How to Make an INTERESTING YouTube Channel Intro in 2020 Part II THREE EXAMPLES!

Just like how you warm up when you work out in general, same idea here when you are doing the video. So that was the music, overall message, strong together. I was thinking of anything that would be motivating for your audience as your message to be portrayed. I was thinking of like either ropes or chains. Come on, like they always look super cinematic. So for this one, I did chains wrapped through a plate. And I was thinking like maybe as it was spinning, I can use a mask to reveal and unreveal whatever text I was gonna use in the video clip. Again, another generic name, Tony Stark. I don't know, first thing that came in my head. And then for my final clip, I knew it was gonna go along lines with the overall message. This is the last thing you want people to see. So maybe I can end off with that message, just rolling over, being tracked over with the ab roller.
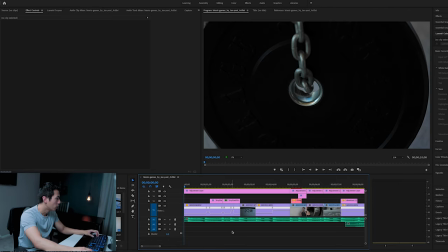Music, overall message, start and end clip. Let's get started. So the first one is three separate time remaps, as you can see here. 1, 2, and 3. Again, these are all matching with the peak of the song.
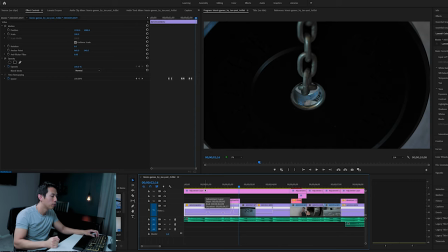Right, it goes boom, boom, boom, boom, boom. So time remap, time remap, time remap, end of clip.
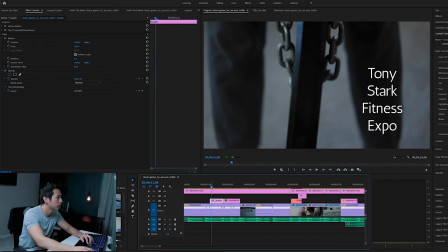So I'll speed up my breakdown this time because you've already seen the same technique used multiple times already. For the text first, Tony Stark, which I just wrote something on the right here.
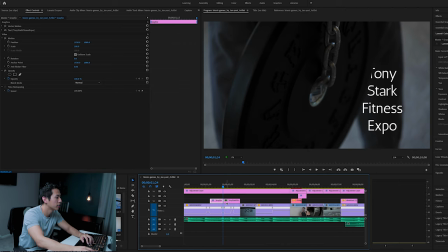And as the plate starts going over the frame, that's when the text starts disappearing by, of course, using a mask. So here I just made a little shape, a circle arc shape right here to show that as the weight was spinning around, it's also going to start clearing out the text. And of course, adjust your shape.
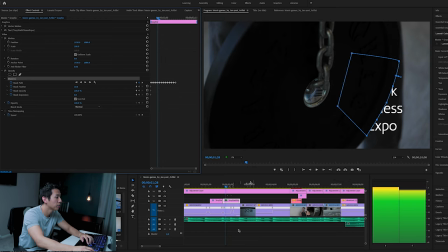So all I did here was to use the adjustment layer instead of duplicating a clip for this one. Now, adjustment layer for masks is generally what I use to incorporate masks instead of duplicating the clip. It just depends on your editing workflow. Okay, so all I did was track this all the way across until it completely disappears.
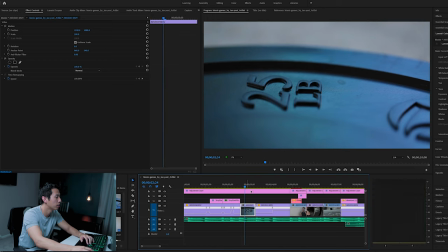And then we go into the next part, which is a close-up on the weight into another speed ramp.
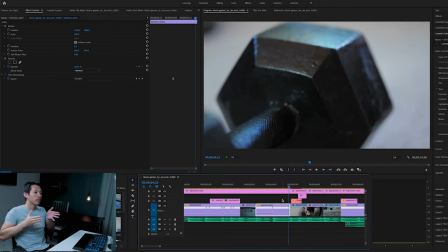Right, so right when you hear that clap, that's when the clip speeds up and pulls back more.
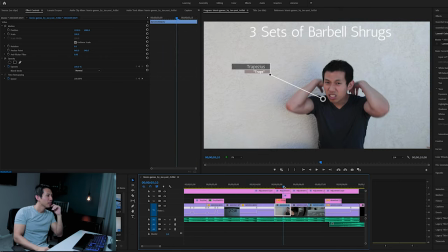Ignoring my facial expression in this one, let's talk about how I'm diagramming this really quick. So what I'm using that's differently here is a call-out title. I figured for a fitness channel, normally they'd be pointing out different muscle groups and so forth. So call-out titles are very helpful in this case. it's probably something that you would use in a lot of your videos. And
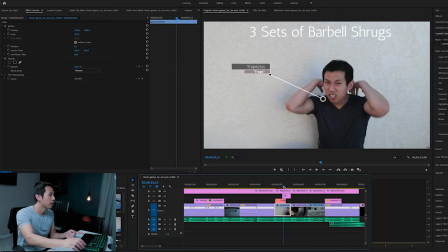So to highlight that, I use a callout title. Actually, this one I got from the user orange83, which he has great tutorials. I'll link his video down below. So if you're interested in the callout title, go ahead and feel free to support his work, of course.
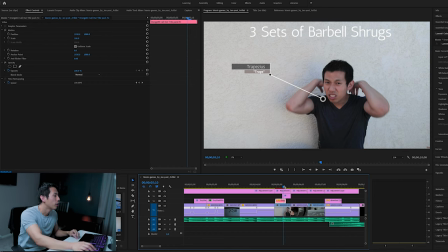So here I was just pretending to talk to a wall, of course, talking about some kind of shoulder workout, pointing out your traps, and then example of a type of exercise that you would be talking about, barbell shrugs.
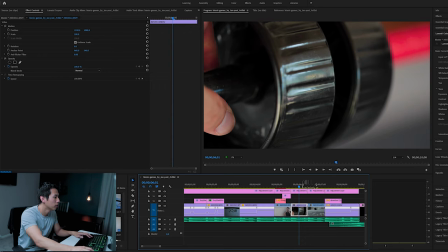And then it goes into slow motion of the forearm burner, and then finishes off with your message, which in this case is strong together.
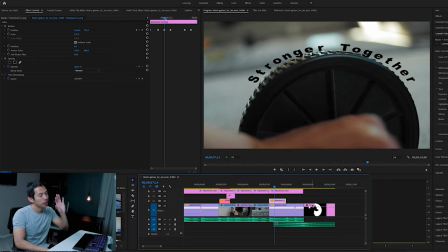It would be easier to use this text in After Effects. And so all I did was Google font curver and then found one that curves your font, downloaded that as a PNG. PNG is a file that makes your text transparent. So all the background is transparent.
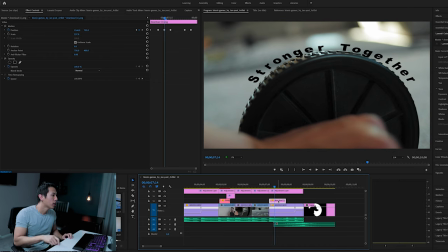You won't get like a white rectangle around your font. Drag that into Premiere and then tracked it with position.
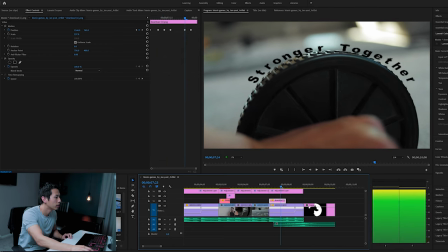That way it looks like it is moving along with the ab roller a little bit. And then it disappears, matching to the beat.
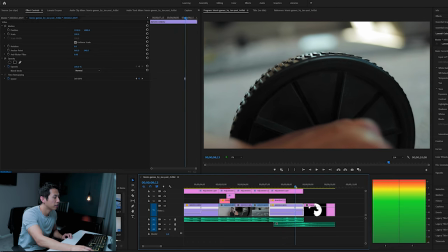And then the speed ramp indicates the next hit of this final beat here, leading into a drum beat.
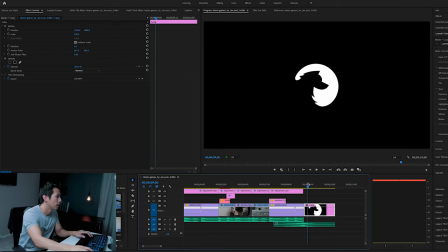And this leads into another rendition of my logo. So playing it back, we get this.
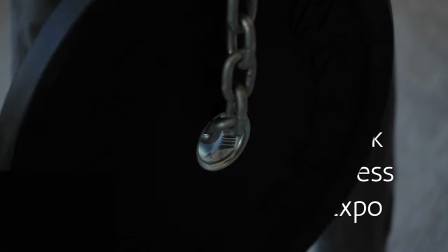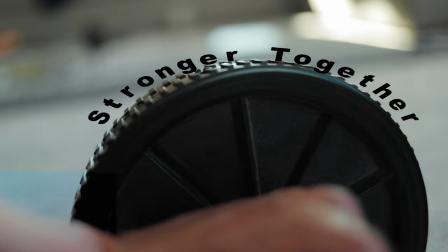Okay, so we covered my own intro, we covered cooking or baking, and we covered fitness. The last one was yet another one that was suggested from Instagram. If you're not following me already on Instagram, make sure you go ahead and check that out, because I ask for your opinions and insights on what stuff to vote on, new videos, etc. One person suggested that I do yo-yos. So I was like, okay, this would be a fun little challenge. I haven't played with yo-yos since I was like little. Back then, I know I had the little Dunkin' yo-yo that my dad bought me, but I bought a brand new yo-yo for this specific video and learned it a little bit. Obviously, in no way, shape, or form am I a master at yo-yos, but I just wanted to give a general gist of what you can do if you have a specific hobby and just give you a different perspective on making an intro. So for the last and final one, before I break it down, go ahead and check it out.
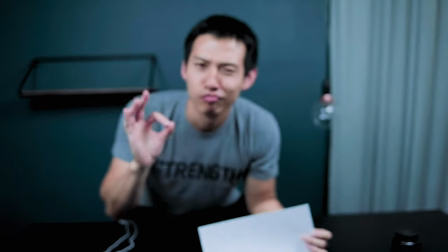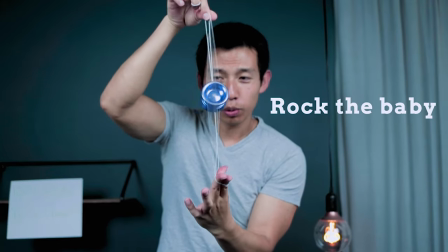Again, completely different from the other two. Right? So we have that classy, elegant feel from baking. We have the upbeat, motivational, get ready to work out for the fitness one. And then this one is like more of a playful, lighthearted theme, more like a family theme, right? Because it's a hobby, something fun, something you enjoy. So I figured why not give you another perspective so you can see how all these principles are being incorporated. First off, music, playful, lighthearted, joyous, happy, happy-go-lucky. That's the tone I was going for this one. Start off with the freaking instant joke. Obviously, this is a 100% real certificate of me entering a yo-yo championship. In case you're wondering, yes, that was written in crayon. So of course, I've chose a song that mirrored those playful, lighthearted emotions. Secondly was the overall message. This time, like I said before, it's okay if you don't want to include any kind of message, which I didn't in this one at all. Especially since I figured this channel is all about yo-yos. If everything is about one specific item, one specific hobby, then there's not really a need to portray a message. Just to show you more options that you can explore, this time it was all visual other than the name reveal at the end. And if you count my certificate that I wrote in crayon, I guess that would also be text. Starting clip, obviously I wanted to start out with a stupid joke. And then the ending I thought would be cool, instead of fading out to black this time, maybe just have a yo-yo just roll across the screen, revealing the name of the channel.
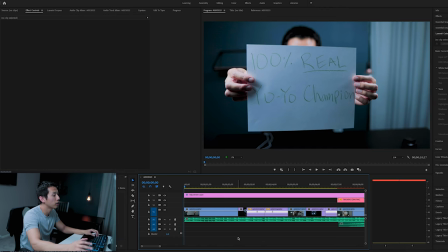With that in mind, let's dive into Premiere one last time. So I started off first with a long 24 FPS clip, which means it's in regular speed.
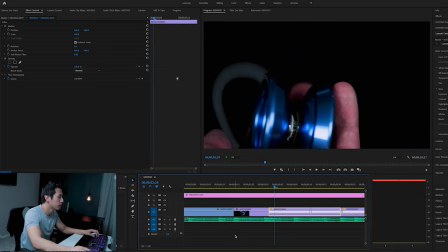First hit signals a change in the clip. All I did was a simple cut.
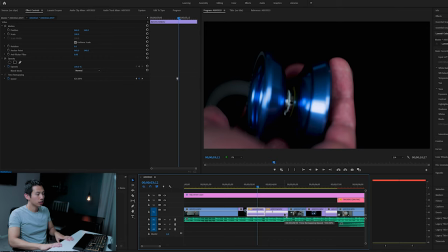And what's different here is I actually planned a specific transition to do while I was filming, and that was a black to black transition.
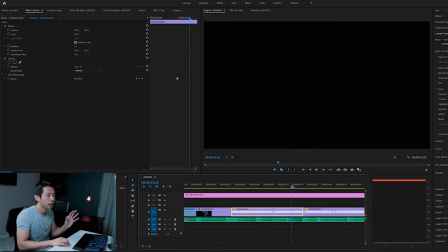So this part, I speed ramped into a part of the clip where it was just all black, which means that the start of the next clip would also be in all black, so it looks more seamless. So one time remap, sped that up until you see an all black.
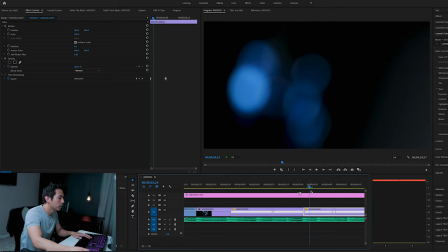And then we dive into the next part, which goes from black to the yo-yo spinning. So I sped that up as well. So it looks like this in the end.
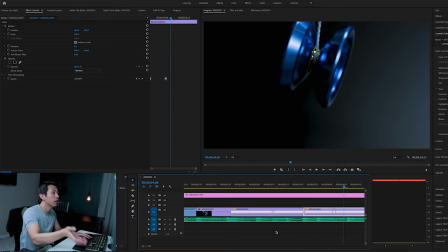Right, so I threw the yo-yo up, it looks like as I came back down, it started spinning.
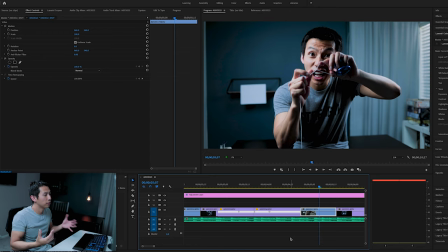And then I figured since you're doing a yo-yo channel, of course you're gonna be talking about different techniques and maybe how to wind up the yo-yo, how to tie it in, how to just work with the string. So I wanted to incorporate some of that.
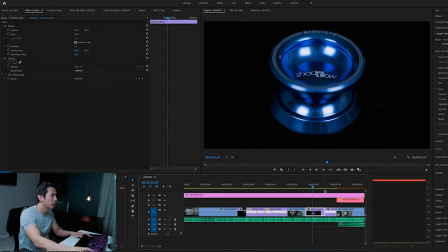So that was a simple cut to another cut, a highlight of like the yo-yo and then the yo-yo spinning on its own.
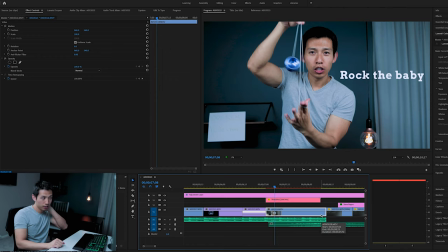This one, I know I said I didn't include text earlier, but this one I just figured it's like an older clip you used.
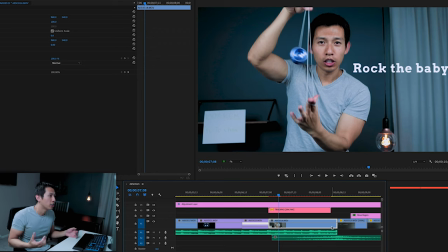Maybe in one of the videos that you've done, you're talking about specific techniques in the yo-yo.
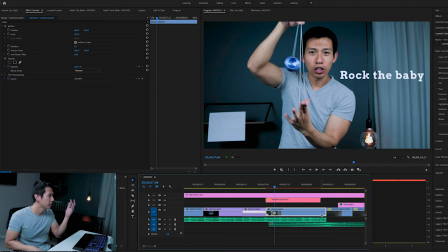So I learned how to rock the baby and I show you here, rock baby, including with some motion graphics text.
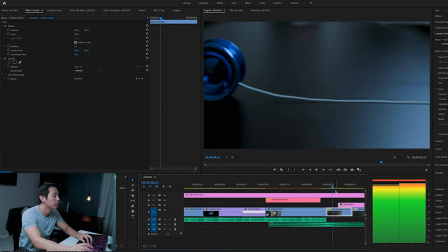And here's what I wanted to focus on. So the text reveal, again, is very similar to how we use the plates in the fitness one,
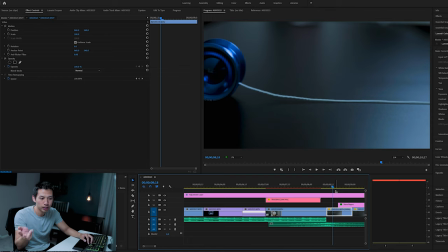and also similar to, of course, the cooking one when we did it with the flour and the cutting board. In this case, for the yo-yo, as it is spinning away, it's revealing text.